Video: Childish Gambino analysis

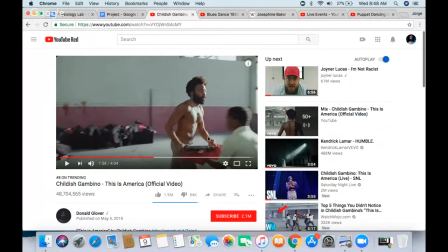24:54 And the use of the red cloth, right? from the beginning and the end, from the beginning of the video, shows passion, love, caring,
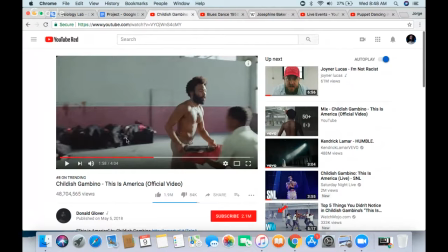25:06 desire, right, of the guns, and him saying this is America. You can say that America cares for more about its guns than just the loss of life in general.
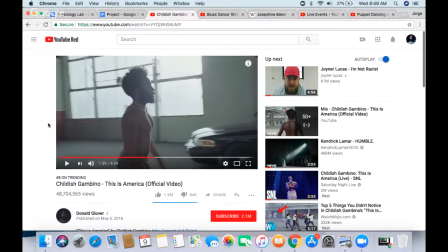25:17 Right here, right? We're always focused on whatever Daniel Glover is doing, even though we see a dude with a bat and a crowbar running, right? The camera's always fixated on him.
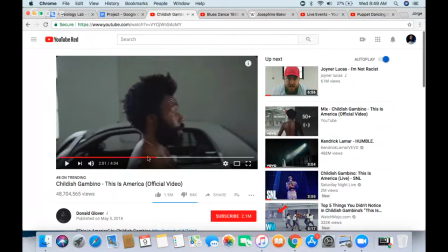25:30 Police officers chasing people, but we are oblivious to that because we're so fixated on whatever Daniel Glover is doing.
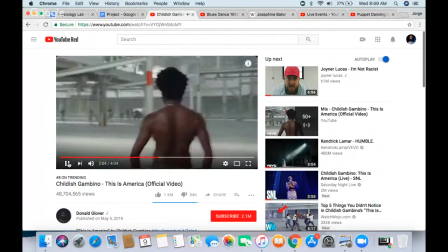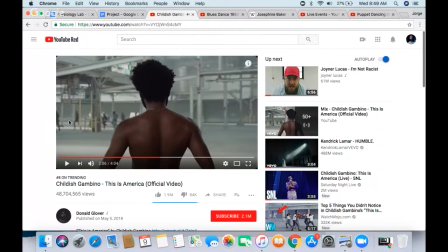25:43 Here we're all fixated. We have no clue what's going on right here, right? Because the camera is just so fixated on Daniel Glover and whatever his dancing, his love, his whatever he's saying. It's just symbolism of just whatever American society looks like as important, right?
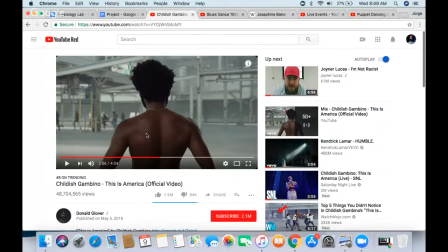26:01 Just artists, right?
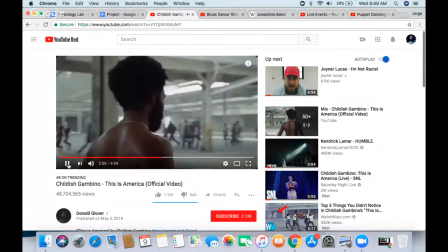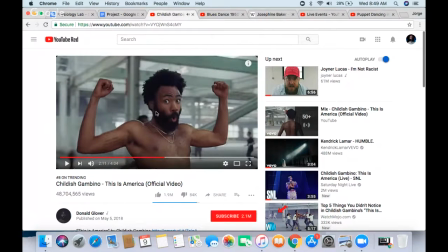26:09 See right here, his little, it's like, look at me, right? Look at me.
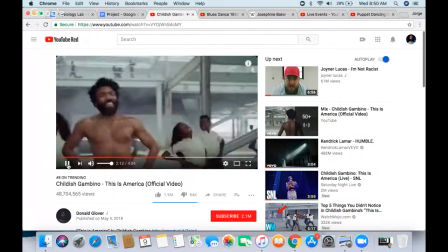26:15 Don't pay attention to the background. The students are back, right? They followed him, right?
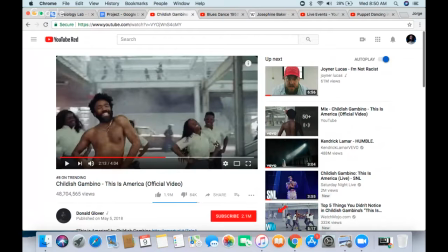26:20 They went through all that thing, right? The killing of the choir, the killing of the black guy with the guitar, right? But they're happy, right? They're just dancing, following whatever Daniel Glover's doing. Like I said, this is the following of artists and the following of this central piece icon and the following of everything else,
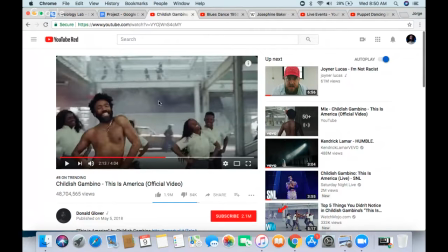26:40 regardless of what's happening in the background, can just be signifying like, hey, this person, America is so fixated on just a central artist or a central idea, regardless of what's happening in the background, especially the youth of America.
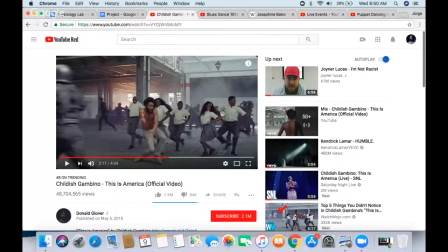26:59 You see, like he's so his little dancing, right? It's just cops everywhere, anarchy, right? And he's just happy dancing. The youth are dancing with him, following whatever he does, right? Um, just central theme in this video, right?
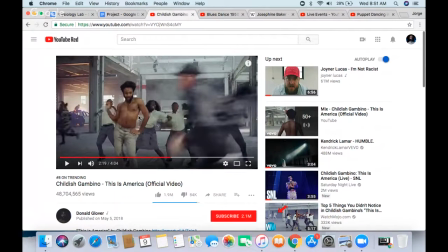27:18 Uh, I love his little saying like I'm so Gucci, I'm so pretty, even though he's not wearing any Gucci products. He could say like it could this could be just making fun of just artists in general. Like whenever you see like a music video, let's say for Rice Gum, right?
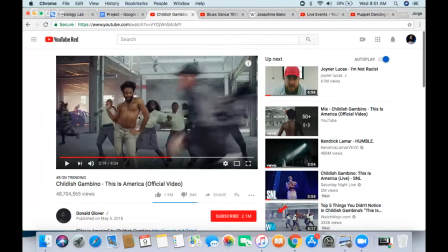27:35 He just the artist just flexing, having like 20 Lambos in the music video, and just having like a bunch of people. He could just that could be just making fun of that, right? Lots of symbolism here.
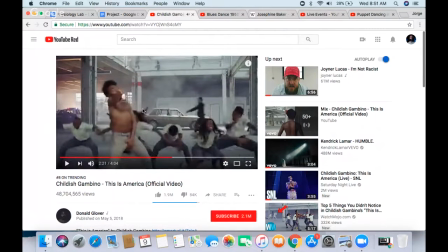27:52 I love how this is happening, right? We have a bunch of police officers everywhere, just anarchy, fire, and the students are happy, dancing along with Daniel Glover. Um, he's just so happy, right? But the camera is always fixated on him.
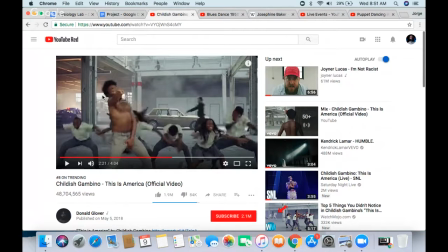28:11 It's not fixated on what's happening in the background. Um, it's just you can say that people are just the same symbolism, right? The same meaning of whatever we're just whatever it's happening in the background
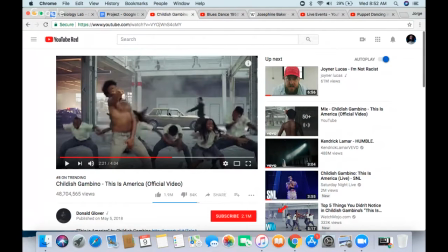28:27 is ignored because we're so fixated on just whatever is important, and that's Daniel Glover.
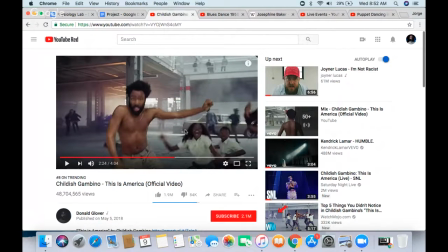28:38 He says that watch me move, don't pay attention to everything else, and these students are even following somewhat. There's a delay or whatever he's doing, right? Are just following him, right?
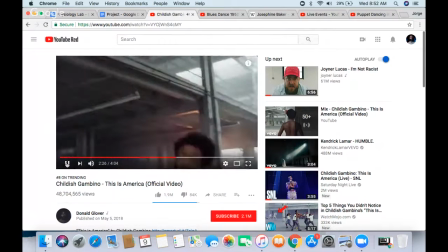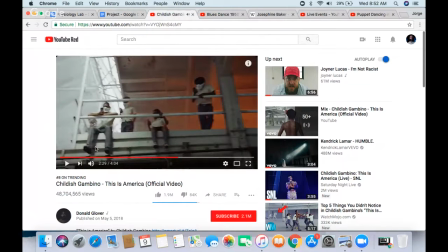28:54 This is very important, right? The students are so fixated on Daniel Glover that they're recording whatever he's recording, even though there's a fire in the background.
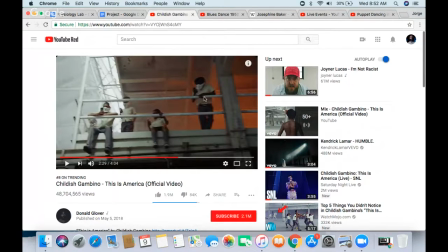29:04 They're recording everything he's doing, everything he's saying, and everything that he's portraying in this music video, right? Even the camera just does a brief comb over to whatever Daniel Glover's doing. But as you can see, the students are so fixated on him, they're ignoring everything.
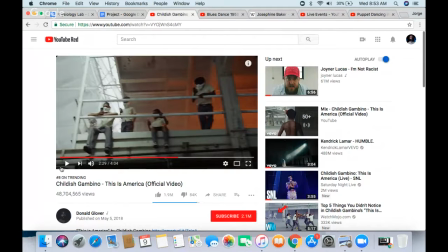29:20 Just the same principles apply to whatever I said in the background of just society in general, just so fixated on one central thing and ignoring other things happening in the background, important things, right?
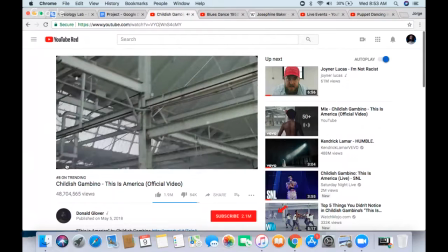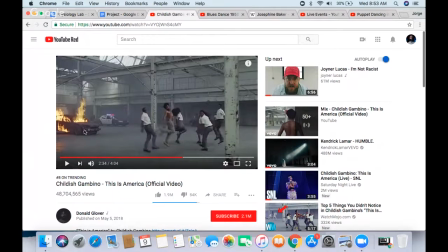29:40 Here, right? Pay attention to this, right? There's a fire going. These students are happy. They're just dancing along with Daniel Glover, regardless of everything that's happening in the background. I know I said that like 50 times, but it's just so prevalent in this music video.
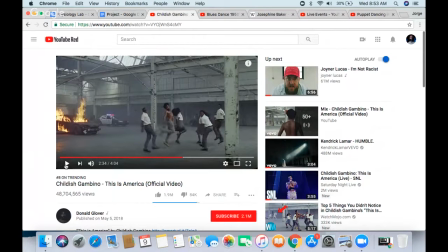29:55 I have to point it out each time because it's just so impactful of just the American society in general, just America in general, right? This horse, right? This horse with the horse with a with a
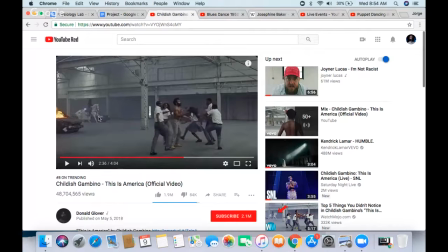30:15 this horse with a cloaked figure, right? That's if you ever read the Bible, um, that's a symbol of like the four horsemen of the four horsemen of the apocalypse, right? Or the four horsemen of like the end times, right? And this symbolizes death, right?
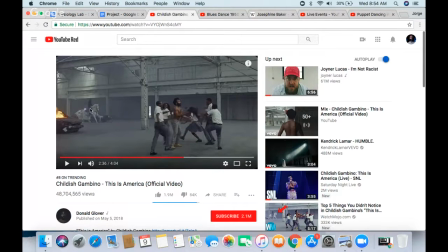30:35 Death along with the police officer. Um, so this whole scenario can symbolize, right? It pans out, right? It's not focused on Daniel Glover. It's focusing on everything happening right here, right? Even though we briefly notice his horse, and the police officer,
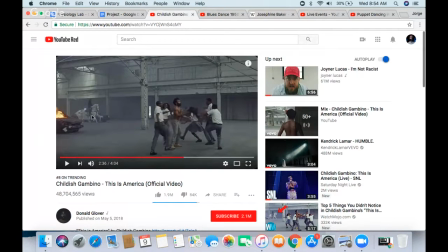30:52 you can say that this police officer and this horse are following death itself, right? This could be impactful. Just Daniel Gloverman just saying that the police officers are here to help us. And I know this is just inferring, and I'm just inferring a lot of stuff, right? But Daniel Glover is just saying
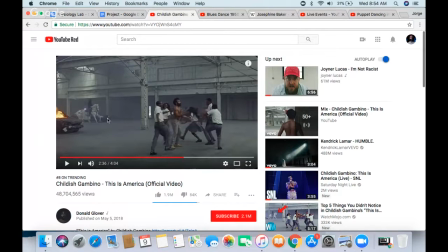31:13 that death comes along with police officers in America, right? Or like death is always in the background, happening when it comes to police officers, regardless of what's happening in the background.
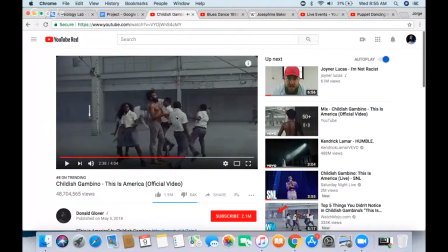31:32 And as you can see, this horse is following all these people, right? And these students are just dancing. Daniel Glover is just saying, just portraying like hundred bands, contraband, right? It's just I really do. I can't find any meaning behind it. I can't find any love behind it.
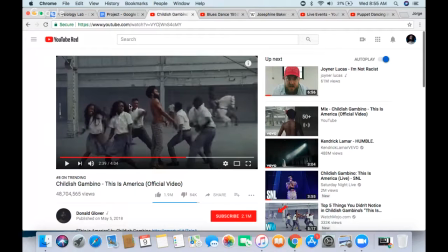31:54 Or any like symbolism. But as you can see, the horse starts from this and hit this, right? And it kind of follows the horse, but we're just fixated on Daniel Glover. We're not interested in this horse, right? Or this symbolistic character of death, right? We're just so focused on Daniel Glover.
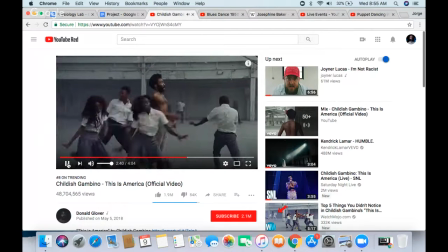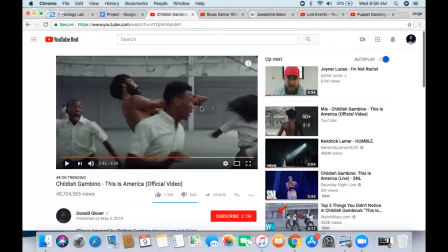32:20 Right here, right? As soon as he does that little pose, right? You can see this facial expression of this guy is like, oh shit, right? That's just the hyper realism, and the police officer in the background, right? It's just the hyper realism of just that little motion, right? Just people doing that little motion.
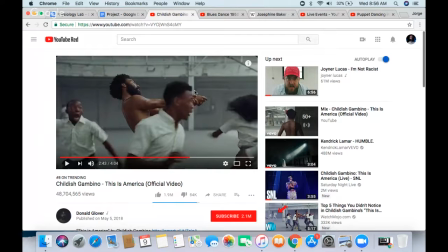32:38 We're so in American society, we're so scared of gun violence and mass shootings and stuff like that. That little pose just poses so much impactful, like if you, especially for being a black man, right? If you do that little pose in front of a police officer, he has every right to shoot you because
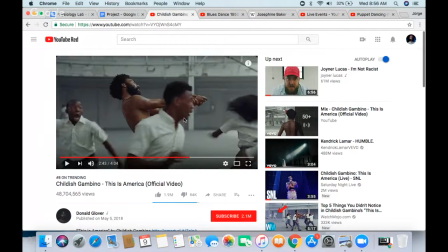32:58 he has every intention to think that he has a gun, right? So this can mean a lot of things.